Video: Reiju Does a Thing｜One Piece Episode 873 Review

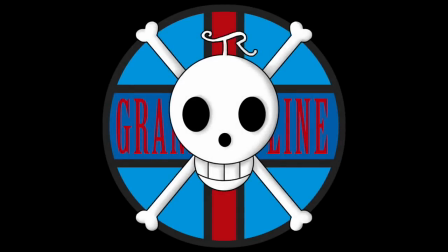(0:00)
Hello and welcome to The Grand Line Review, your source for everything One Piece. Today we have a review of episode 873, Pulling Back From The Brink, The Formidable Reinforcements, Germa.
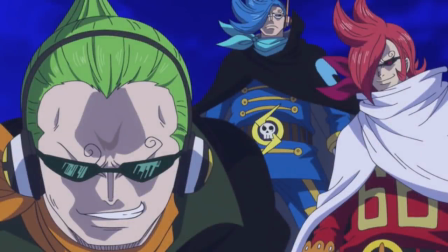(0:09)
And it's pretty much alright there in the title. This definitely wasn't a bad episode, there was a lot of great action, and despite the amount of filler thrown into it, I never really felt the pacing drop to an unbearable level. So it was quite successful in sustaining itself, which is a grand achievement for the One Piece anime in this day and age.
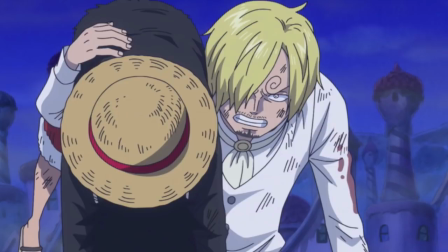(0:24)
I do have two particular filler scenes that I want to talk about though, one of which I think is absolutely horrendous, and the other one of which I think was done quite well actually.
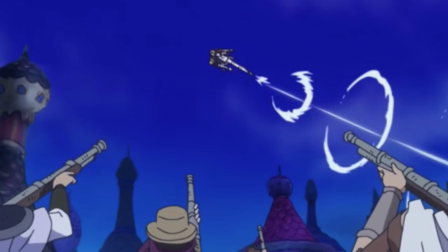(0:30)
We'll start with the negative one because why not? And it's a scene where Sanji launches into the air and is then targeted by the Charlotte decouplets with bazookas or whatever they are.
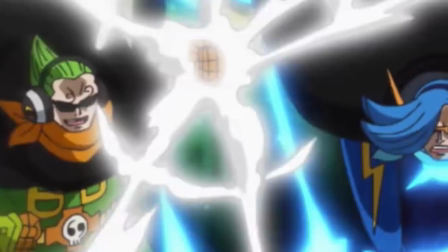(0:38)
And in order to be saved from this, Niji, Ichiji, and Yonji all team up and perform their black bug technique on the cannonballs or whatever they're firing.
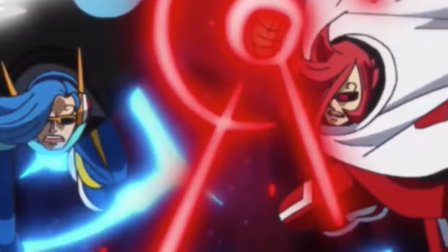(0:45)
And right at this moment, it just feels wrong. It should not take three members of the Germa to prevent Sanji from being hit by these shots.
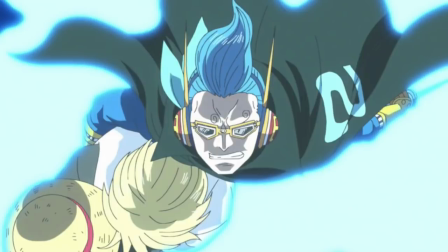(0:52)
And as it turns out, that feeling is entirely correct because later on in the very same episode, Sanji is assaulted once again by what looks like a significantly more powerful bazooka shot and Niji then steps in all on his own and Completely neutralizes it by doing literally nothing He actually just lets the
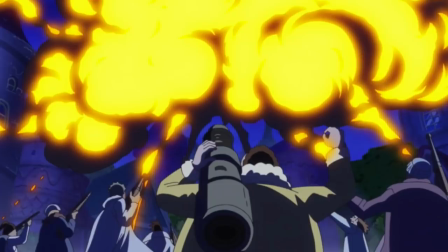(1:07)
shot hit the back of his raid suit And it's as simple as that completely contradicting the need for three of the German sons to step in during the earlier filler scene The weird thing is that the anime didn't even have to show this happening in the manga Niji grabs Sanji And with his
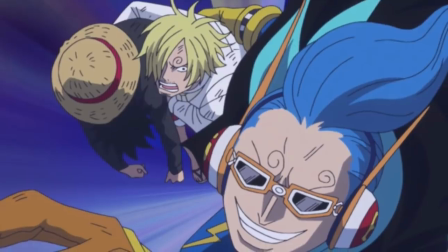(1:20)
exceptional speed they are just able to avoid the explosion so the anime made Niji get hit I imagine just to add an extra piece of action to fill for time,
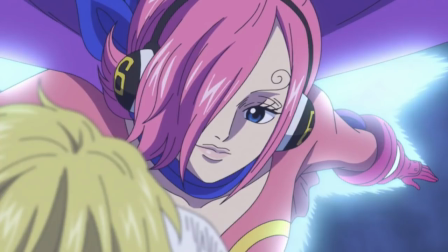(1:27)
but in doing so they made their initial filler sequence look stupid. But that's not even the end of it because at the tail end of the episode we have another filler sequence where guess what? Reiju does the exact same thing as Niji and uses her Reitsu to protect Sanji from a barrage of bazooka shots.
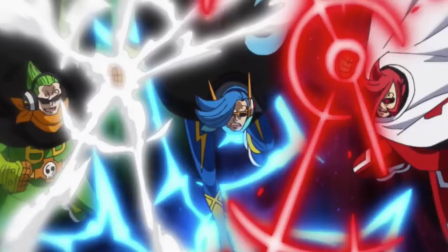(1:43)
Once again making the initial scene of the three of them look ridiculous and unnecessary, which to be fair is what it was.
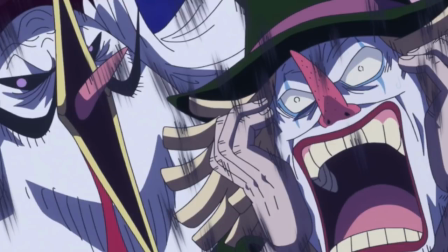(1:49)
It's just weird that the anime kind of self-owned itself here. Like it wasn't even canon material that contradicted it.
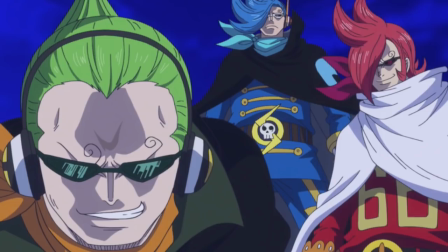(1:54)
Not in this case, anyway. But there is actually one last problem of that first villa scene of Sanji being saved by his three brothers,
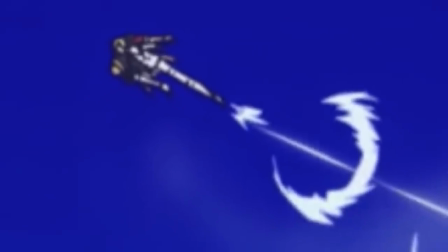(2:00)
and that is that the anime prematurely makes Sanji use Skywalk and take off into the air.
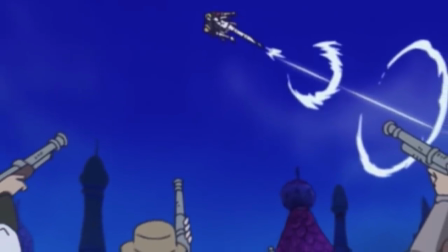(2:05)
This is problematic, because the very next time we see Sanji, he is back on the ground.
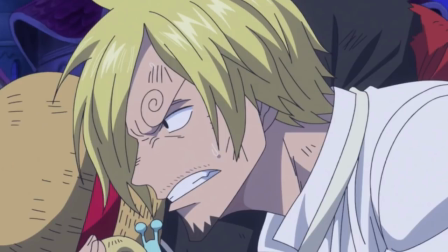(2:09)
And there is no reason for him to have gone back to the ground, because firstly, his entire goal was to find an opportunity to get into the air and Skywalk to victory. And secondly, because Charlotte Oven's entire army is on the ground waiting for him. So why did Sanji go back to the ground?
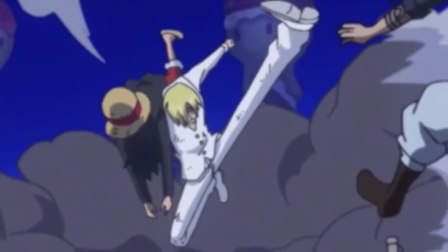(2:23)
Well, the answer is because in the manga he never actually left the ground, but he had canon material to perform there So after a filler sequence of him being up in the air,
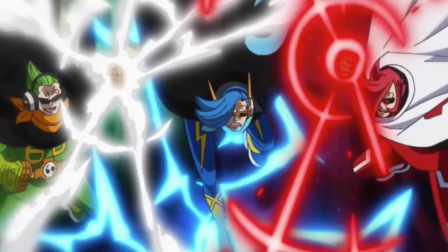(2:31)
he then had to come back This is a sort of weird inconsistencies that filler scenes add to one piece They can seem really harmless but more often than not They are full of great negligence and can really tear a hole in the fabric of storytelling for
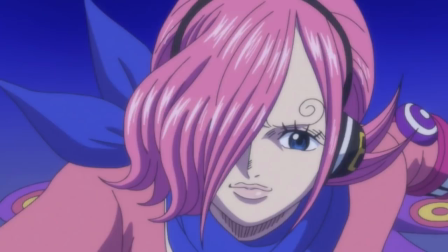(2:42)
the sake of having enough material to fill 48 episodes a year on the flip side Let's talk about a filler scene I quite liked and I briefly mentioned it before but it's the one near the end where Reiju saves Sanji and flies with him in the manga of this interaction absolutely does not occur.
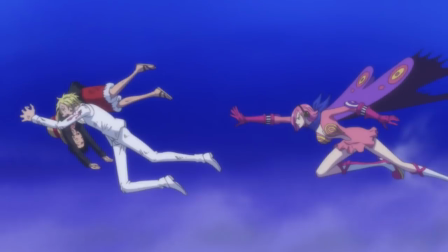(2:54)
We see Reiju use Pink Hornet and that's that. Sanji makes it back to the Sunny all on his own. I quite like what they did in the anime though because it gave Sanji and Reiju a nice sort of wrap up moment. And I also really enjoy that it parallels Reiju saving Sanji as a child. I wasn't a massive fan of how heavy the flashbacks were while they were flying, but admittedly, they did help convey the feeling that the anime was trying to achieve.
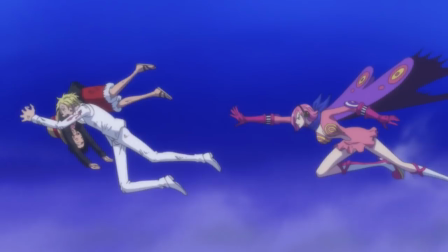(3:14)
And it was quite touching because it was true to the characters and it gave the audience a much more satisfying resolution to the Sanji-Reiju relationship than I think the manga did.
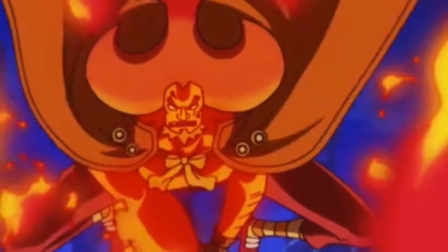(3:22)
So well done there. Some other things I really liked. Anytime Oven activated his devil fruit ability.
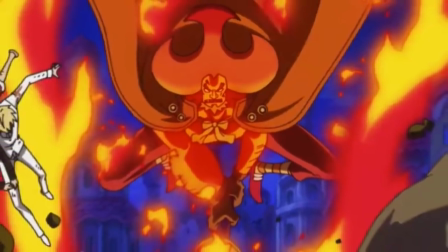(3:27)
The color and the flames just make Oven look so much cooler than he did in the manga. It's really aesthetically gratifying to see him in action.
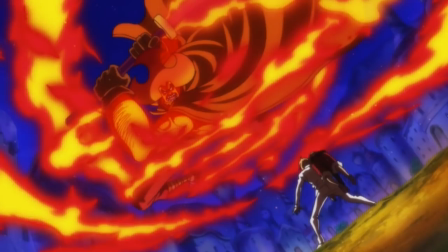(3:33)
Although there was one slightly annoying moment. Which was when we came back from the break and Oven was just like floating above Sanji and Luffy for what felt like an eternity. I know it wasn't that long in the grand scheme of things. But my god he's just there and he's not doing anything. And it was just really drawn out.